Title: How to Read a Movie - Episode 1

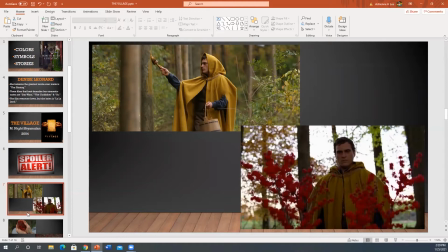I think this movie keeps you guessing like at every turn, and of course, you cannot talk about an M. Night Shyamalan film without talking about
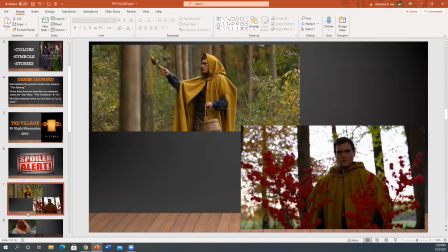color because dude it's you have to like first of all the color like everything is very muted like browns and greens and stuff like that of course throughout
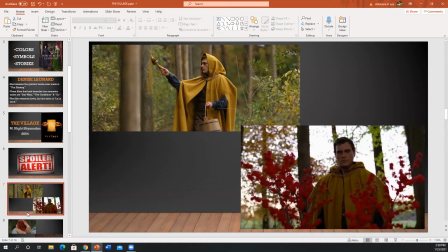the film but two really important colors jump out almost from the beginning. Denise What were your thoughts on these two colors?
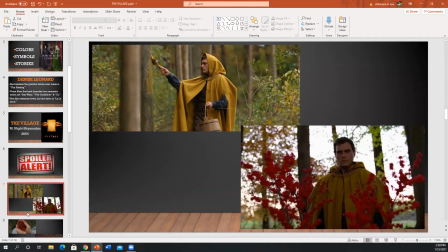Well, I feel these are extremely important colors. He sets the tone very early on from the opening scene where you see the funeral, that everything is muted. He gives a very clear time period and what the mood is in this village.
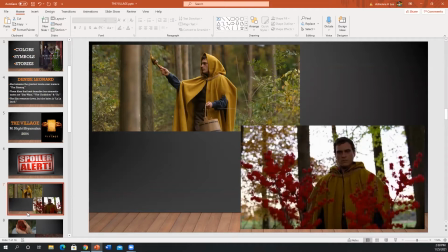But then you have these two amazing colors that you start to slowly learn about and learn how important they are. I feel they're so important that you could almost consider them a character in the movie. They are a big part of keeping the storytelling going and keeping us guessing.
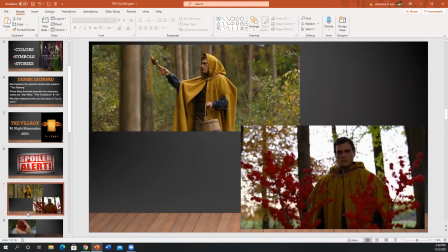So the examples are the yellow, which is this bright kind of mustery yellow. And if you think about the time that this movie is set in, that would have been a hard color to make. There would have been a lot of dyeings of this color to make
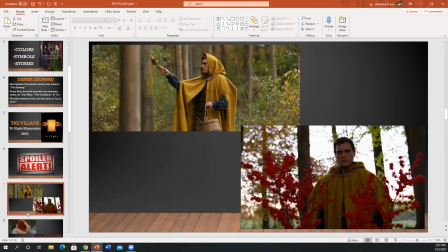it as bright and as noticeable compared to their other clothing that they wear. And then, of course, we have the red with two contrasting different opinions, yellow being for innocence,
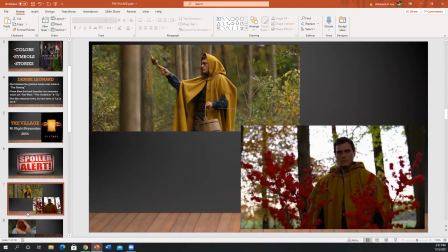safety, and then you have the red, which is used for danger and the unknown, warnings. So those were the two main colors that really jump out to you right from the get-go and
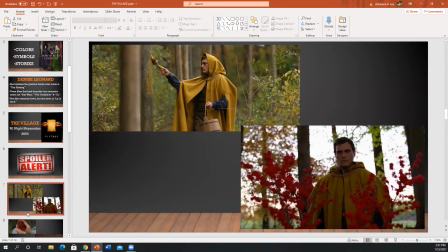the start of the movie. uh yeah I gotta say I wholeheartedly agree um Shyamalan is so masterful that he lets us know we have to like keep track of these colors throughout the film because
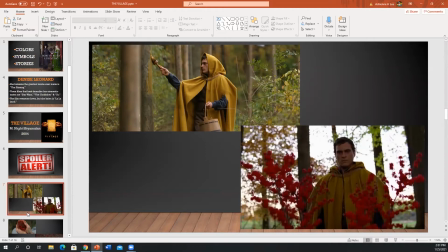they help tell the story I love this image that you found um of Lucius played expertly by Joaquin Phoenix but I mean yeah of course in
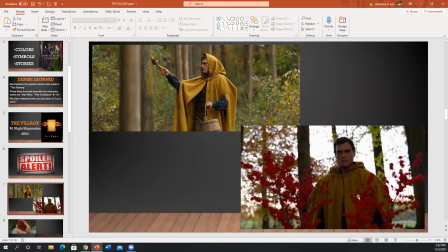this like like you said it's safe and innocent color but then he's come across this bush covered in like the danger color and it's like what a beautiful contrast there's a lot of really cool shots where those colors are like
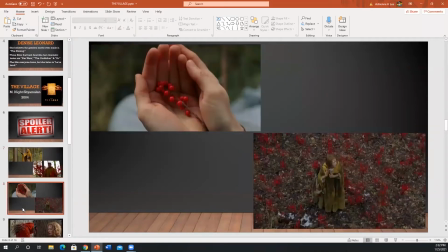juxtaposed um and it's interesting because you brought up a fascinating point about how hard it would have been to come up with the dye for that yellow but red we find it in nature in this film in surprising ways
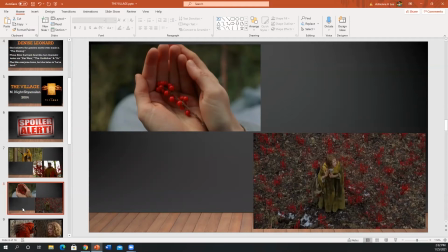like the berries do you want to talk about like because that's some cool symbolism if you ask me these these derm berries that we would take for granted but it's such a shocking moment in the film what were your thoughts on the berries? Yes, the berries are so interesting because you do see them quite early on.
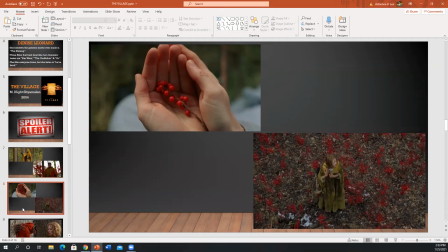And it was funny, I was out walking my dog today and I walked up my pathway and my holly tree has now, for the first day, popped out red berries. And I was like, oh my goodness, morning, morning, the bad color. So it's interesting how he took something that you see every day while you're over a walk. And these people live in a wooded community.